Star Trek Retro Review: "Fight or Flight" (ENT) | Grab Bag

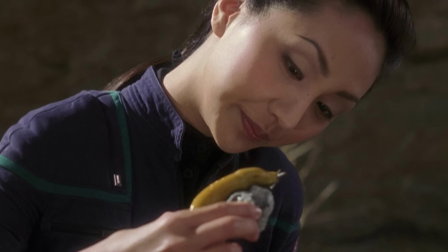[12:04]
Though the metaphor does get a little garbled,
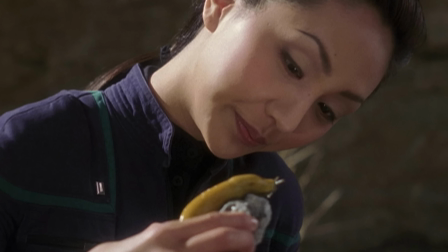[12:07]
and they need to give Hoshi that line at the end, where she says to Sluggo, this isn't like where you come from,
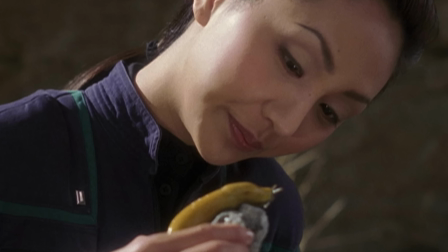[12:14]
but you can adapt and thrive here all the same to make sure we understand
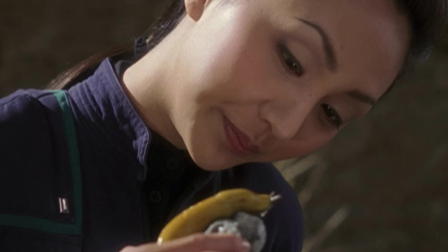[12:18]
that Sluggo leaving Enterprise is supposed to represent Hoshi deciding to stay on Enterprise. It's a bit inelegant, but the point comes across. Beyond Hoshi's story, the episode does a good job of cutting against expectations and depicting life aboard Enterprise is dull and uneventful. The pilot episode ends with the promise of going full Star Trek and exploring strange new worlds, but when we pick up things a week later, there's a whole lot of nothing happening. Only Phlox, who regards his shipmates with a zoological fascination, is enjoying himself. Everyone else is just impatient to do something, which is endearing. They're trailblazers. They want to visit new places and discover new things, and they haven't gotten to do that yet, and they're starting to get a little salty about it.
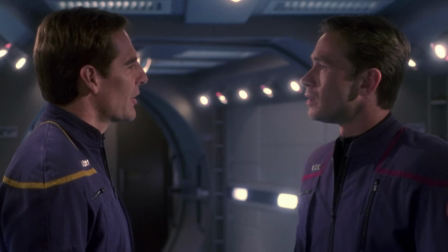[13:11]
Even Trip, the engineer who theoretically should be paying most of his attention to the operations of the ship,
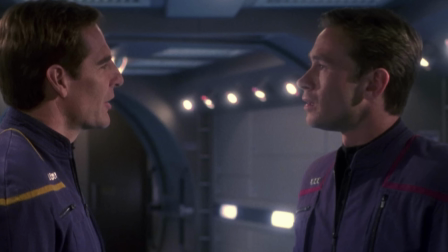[13:18]
complains to Archer that when he signed on for this exploratory mission, he was hoping he'd get to do more actual exploring. The episode does run the risk of not merely dramatizing boredom, but becoming boring itself, but I think it mostly avoids that hazard.
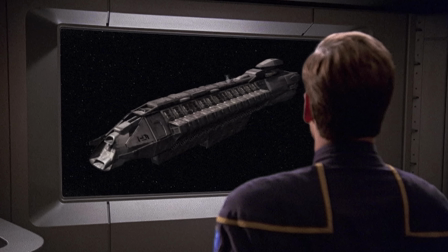[13:34]
The discovery of the ship full of corpses comes relatively early, and from there, things start to happen. We sit with the boredom long enough to establish it and start to feel it, and then we're off. The director of this episode is Alan Croker, a reliable hand who would go on to direct a dozen episodes of Enterprise, and also directed about a dozen episodes each of Deep Space Nine and Voyager.
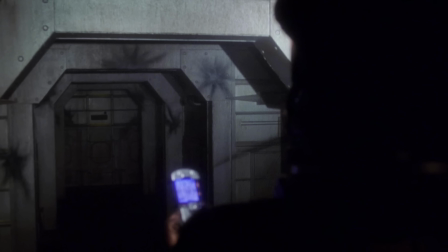[13:58]
Croker does an excellent job with the scenes set aboard the dead alien ship.
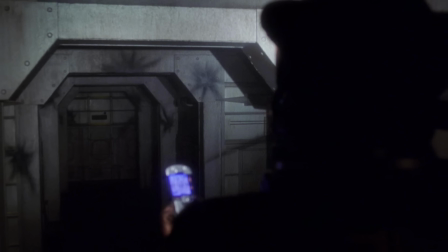[14:03]
The lighting is dim, the empty corridors are atmospheric and spooky,
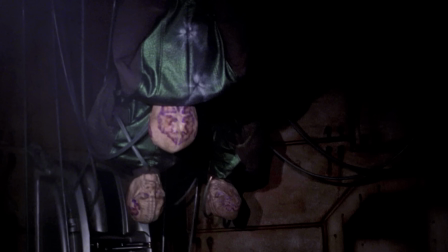[14:07]
and the image of all the dead aliens hanging upside down from the ceiling is genuinely macabre.
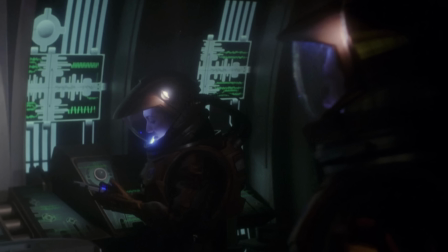[14:13]
The Enterprise crew members who visit the alien ship keep their spacesuits on the whole time, which I appreciate,
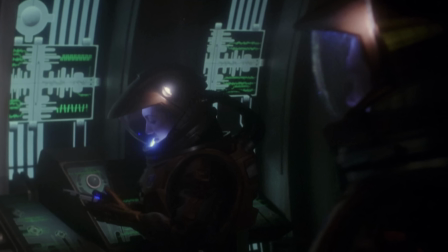[14:20]
not just because I love when Star Trek does astronaut shit and nothing reads astronaut shit more immediately than people in spacesuits,
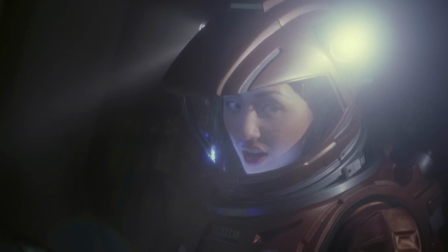[14:28]
but because it It also serves to emphasize how out of their element the crew is while visiting this ship,
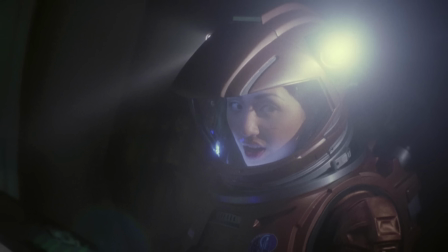[14:35]
and how much danger they're in while they're here. When the big scary space crab bad guy ship arrives, the fact that this show takes place earlier in Star Trek's fictional history than the other shows actually comes into play in ways that are meaningful to the plot. The away team has to hustle back to Enterprise before the enemy ship gets too close, but can't just beam back, because the transporter isn't that reliable yet. They have to fly back on the shuttle. And they can't just fly the shuttle into a hangar bay with a big open door, it needs to be secured to a docking arm, and be retracted inside, which makes — which takes time and leaves everyone vulnerable. Most importantly, when potential help arrives, they can't immediately tell that potential help what the situation is, because they don't speak the alien's language, and the Universal Translator is not the invisible magical technology that it is shown to be in previous Trek shows that take place farther into the future. It's the sort of stuff that I was hoping to see more of in Enterprise, where the less advanced state of the heroes' technology and the fact that they haven't explored nearly as much of the galaxy as they have in the eras of Captain Kirk or Captain Picard affects what the heroes can do
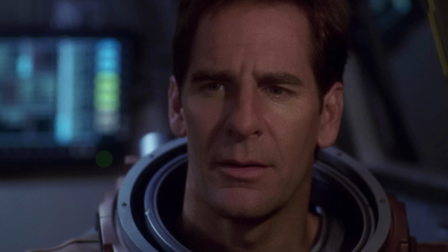[15:53]
in the story. Captain Archer doesn't have the same options available to respond to a crisis that Kirk or Picard would have had.
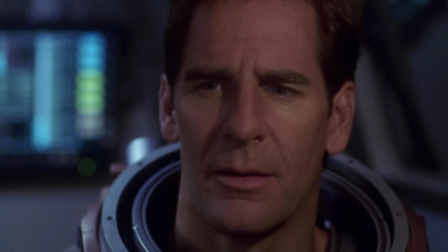[16:00]
So what does he do instead? In what ways does this story have to be different?
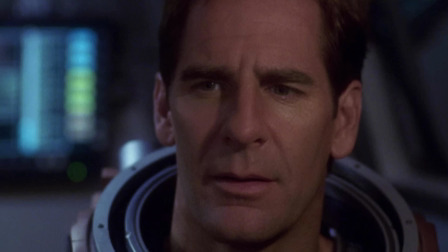[16:06]
Because it takes place in this show.